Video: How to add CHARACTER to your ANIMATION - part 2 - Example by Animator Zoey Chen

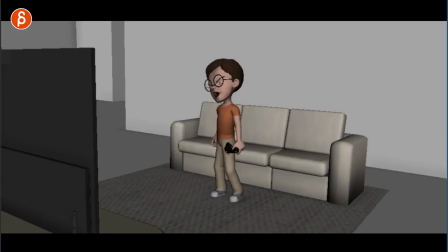this is so good and it's such a kid thing this is so fantastic i love this i couldn't be more in love with this then he throws that away watch out it kind of pops out so i would do the throw we're able to land here whoa what's going on here my computer's
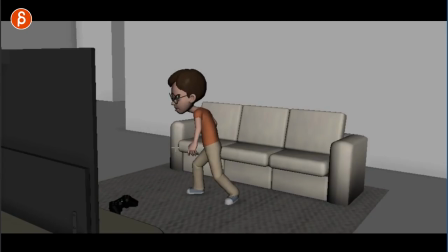freezing lands here with maybe one or two bounces right now it just has that pop out so that's a bit weird but i like that he throws it out because he's that angry watch out this is a bit too push in terms of the breakup you know i got your neck out and
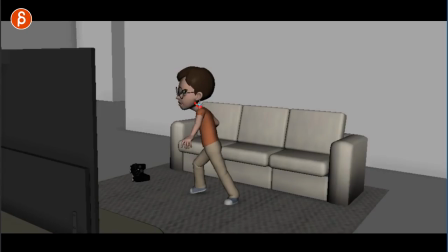then the head suddenly coming up there so you can potentially low bring up that lower neck thing here and then have that head still be there um there's a bit more mechanics thing i can get to later but as a whole these are the big notes uh that controller thing and i love
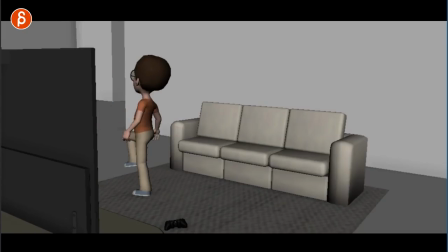how he stomps out but he feels a bit like he's leaning backwards he just slips off balance like here he feels off balance so either you bring up the hip forward so that you have a bigger curve with arms back which you can totally do or take the whole route and just rotate
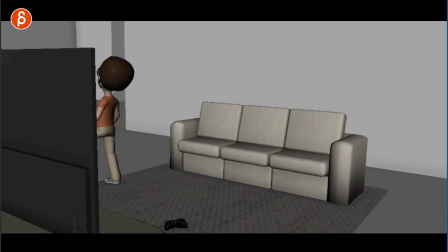him forward same animation everything is the same but he's leaning a bit more forward so he doesn't feel so off balance or it's just so straight because again you got that moment of straight and then suddenly kind of a broken neck and the head going back so this feels a bit broken there
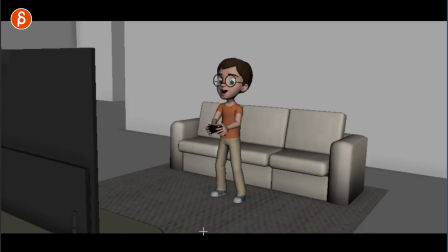uh and yeah there's no camera move i don't need you need you don't need that camera move it's a bit too over dramatic And again, I would just concentrate on the kid. So for your next pass, you know, offsets.
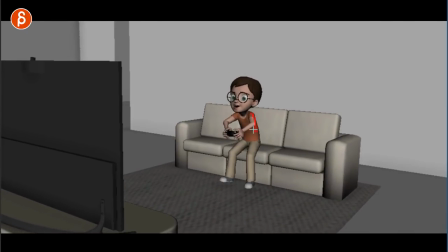So they're not, everything's not so twinned. Same thing with the elbows, different poses so that the timing and posing is not so twinned. On his jump forward when he lands, I like your little steps forward.
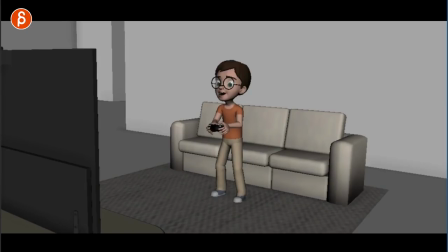You can potentially, just to give it a bit more polish and contrast, as he's here, he's very default and parallel. and twins so imagine he goes forward and as he takes that step that's a bit of a bigger step but
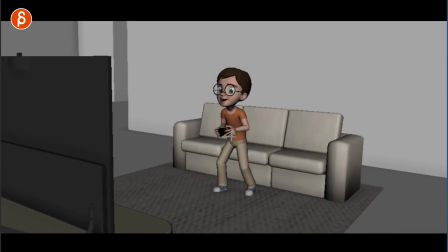ideally i would probably take again
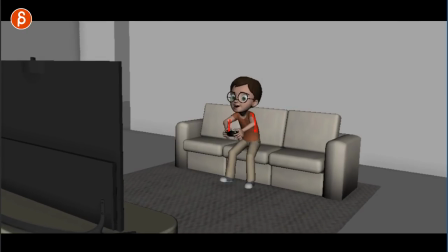i might be unraveling too much again you get this up to you but what i would do to push this because this animation is so good i think you are absolutely capable of doing this as he goes forward this step forward here is just further forward
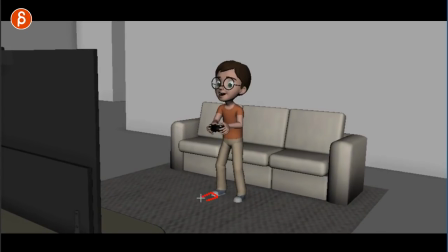and then he just takes that step to here so imagine that this foot is further here and then you got this and you got that but so that the whole body is a bit more rotated his his right side is a bit more towards the um the tv now i know he's just
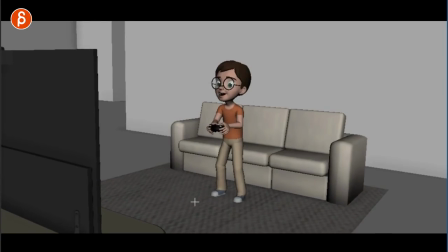playing towards the tv and you don't want to go too far but i'm looking for something where it's not so parallel and clean and twinned so there's a slight change in the body and it's a bit more like one side is engaged because you know maybe maybe he pushes more buttons on here
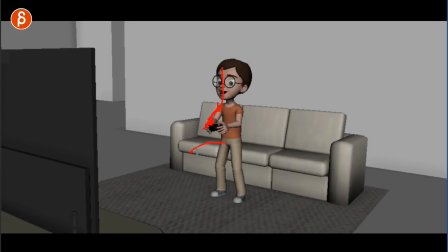so more of the muscles are engaged here in that way because of that this side of the body is more towards the tv but also because once you do this oh he does that you could potentially pull that foot back a bit